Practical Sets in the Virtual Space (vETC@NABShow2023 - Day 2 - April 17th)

All right, so some of the projects that were in that sizzle were, I mentioned the national campaign that we did, and then there were some also some test shoots and some other client work as well.
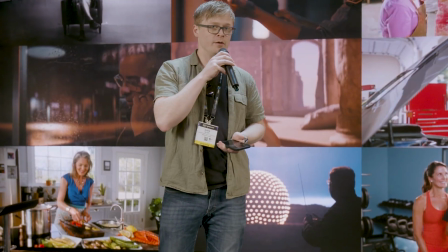If anyone saw my presentation yesterday, some of that stuff I talked about,
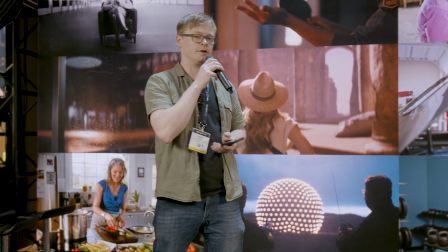but I have a few more projects in here that I wanted to quickly go over that had used some of those sets.
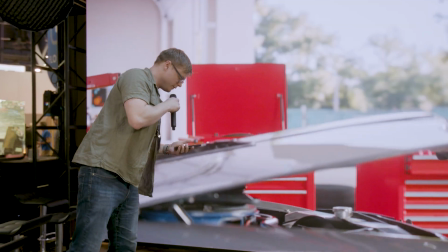So the first one, I'll just let this play and talk over it, but this was part of that campaign.
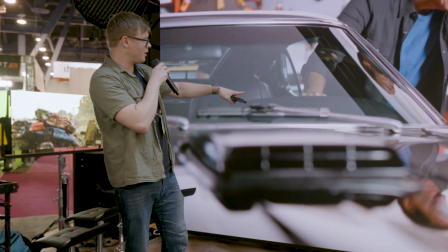We have our actors here with a real car in front of them, and then we want to take note of some of the things in the background.
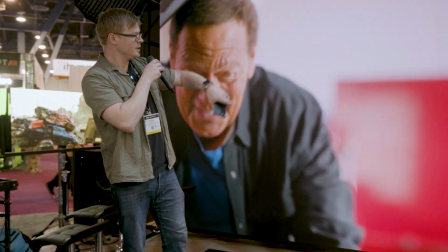Like all that stuff back there is part of the virtual, but then these toolboxes back here, these are real,
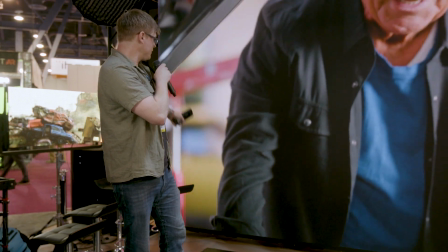and so is that engine stand over there. But the key is,
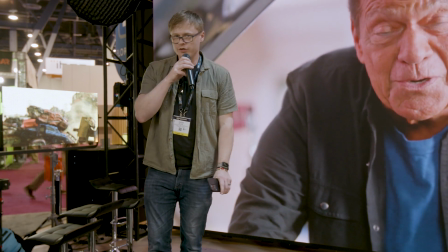one of the things that we always want to make sure that we're doing whenever we're doing a
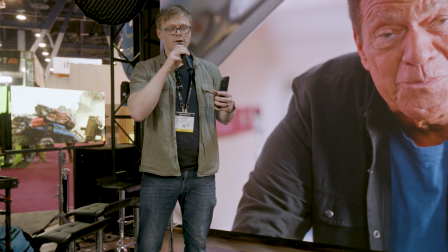project in virtual production is our job is to blend our environments.
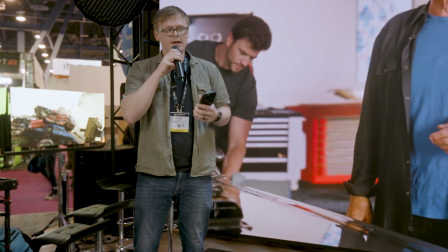We have things that are real and we have things that are not. And if we don't put our effort forward,
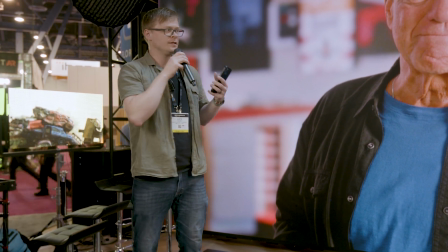it will be obvious to many of our viewers that something's not quite real or something's a little bit uncanny about it.
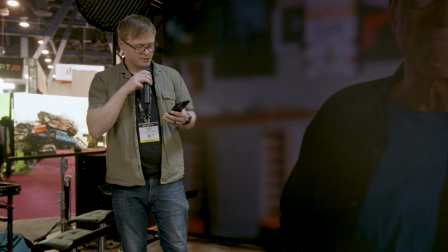So we have to pay attention to the details. So some of those details involve kind of what's
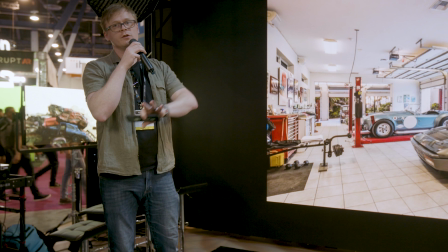in our background should look similar to what's in our foreground. So that all starts with production design.
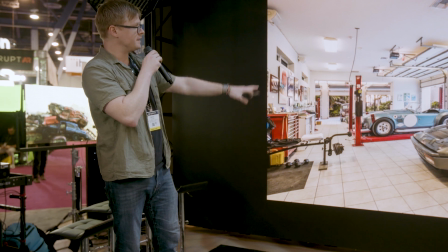This was from that project. We had found this reference image online just from a regular internet search.
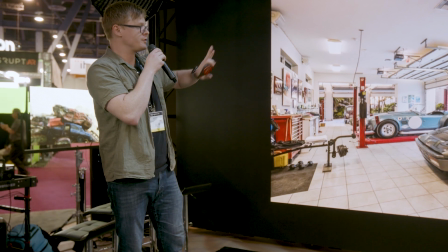We said, we want our garage to look something like this.
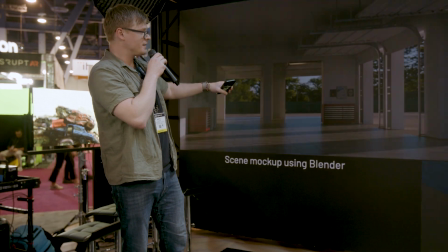So we started here, and then from there, our artist did a previs image using a mock-up in Blender,
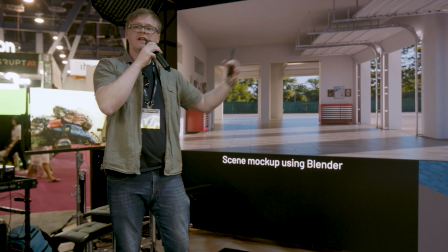kind of based off of that. We knew we wanted lots of natural light, or, well, simulated natural light.
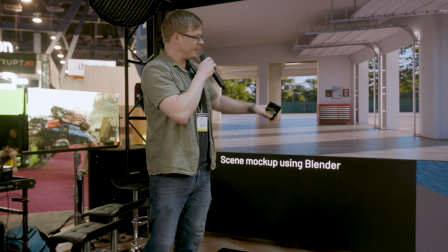So we gave ourselves a lot of garage door openings. And then we overlay our LED wall down here so that we can see
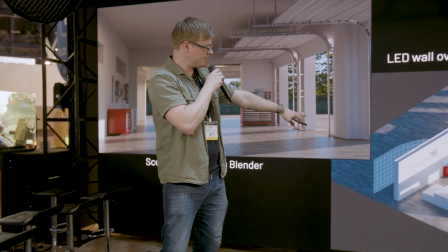where our reality is and where our artificial world is. Because, again, it's important for us to notate the difference.
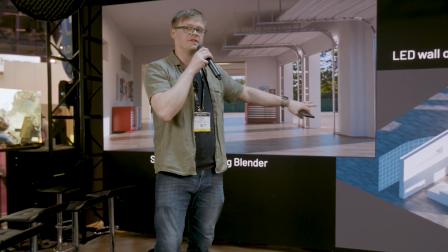The geography of what happens in the virtual production space is more important than it seems.
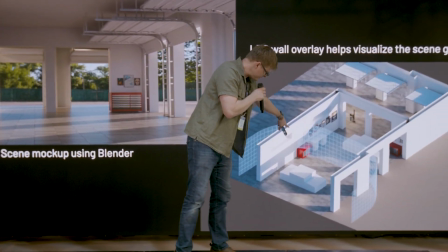If we have something like we do in this tool chest here, you can see it's piercing through the mesh of where the LED wall is.
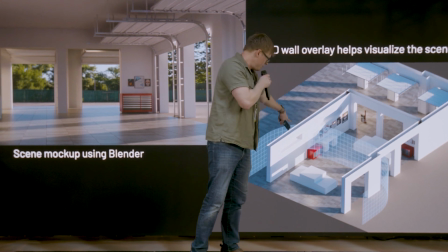Technically, that might look okay on camera, but that would be the first thing to fall apart in our illusion,
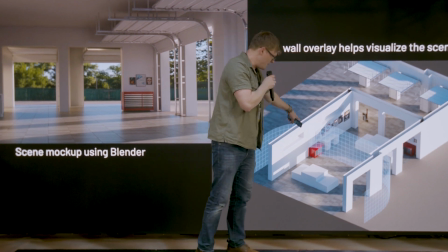because we have something virtual that's not supposed to be there, where it is.
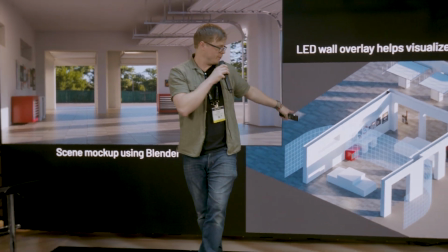That's a pretty minor encroachment, so we probably got away with that, or we might have moved that just a little bit.
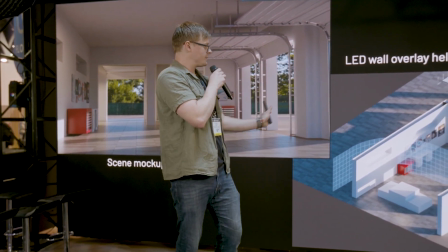But ideally, you're going to move all those virtual props back to where they don't exist in the real space.
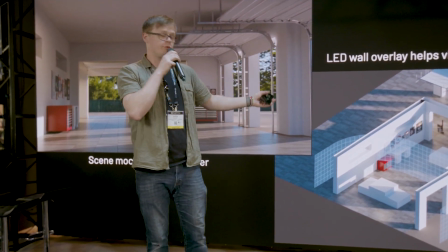The LED wall will project those objects for you,
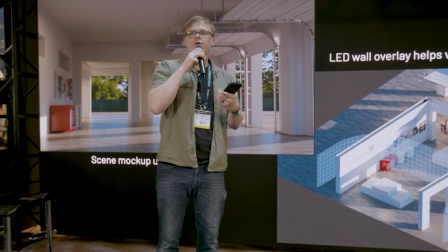but the way the camera sees them, they might not have the correct depth of field or other lens characteristics.
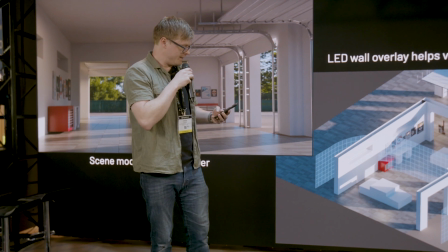Something about them might not seem real. And then this is from our behind the scenes from our real set.
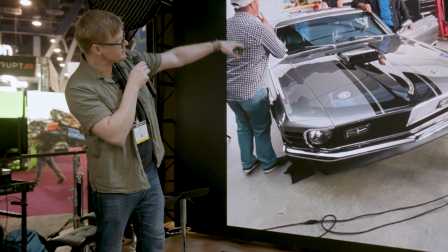So we have the car, as I mentioned. There's some tires back there. I think the next slide might show a little bit better.
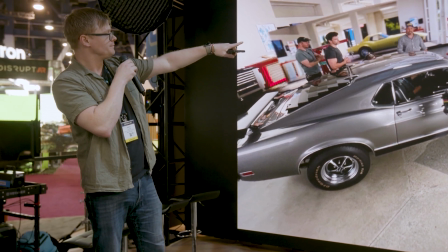We have our toolboxes there.
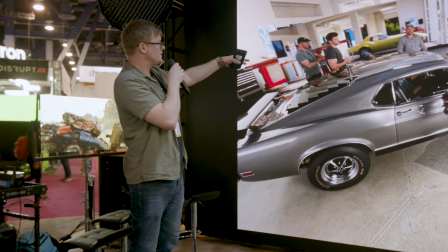And so we're just kind of creatively placing objects to give our midground a little bit more support.
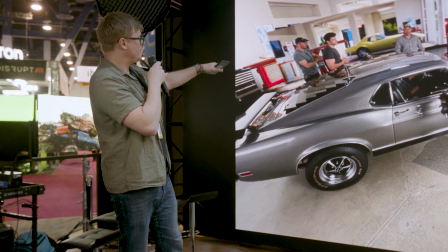Foreground looks great. We got the car, we got the people. Midground is the toolboxes.
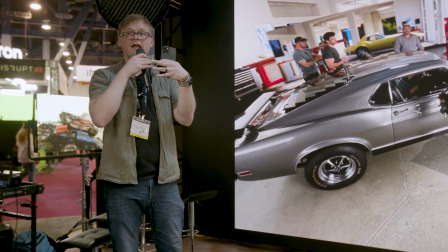That's something that just helps us to kind of sell the parallax a little bit, make the space feel real and full.
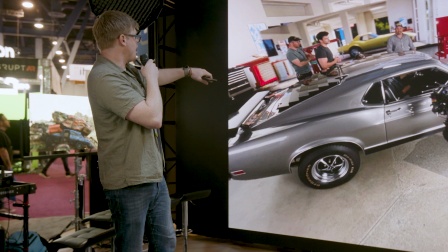And then our background, of course, we have that stingray in the background, and then all the walls and everything over there is all virtual, obviously.
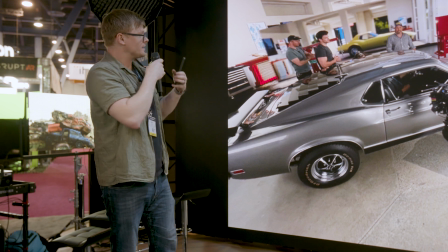So we're blending them all.
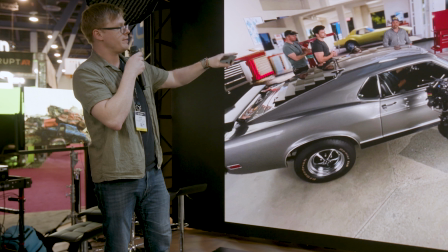One of the things we have to make sure to do is that we want to make sure that our light also matches as close as possible.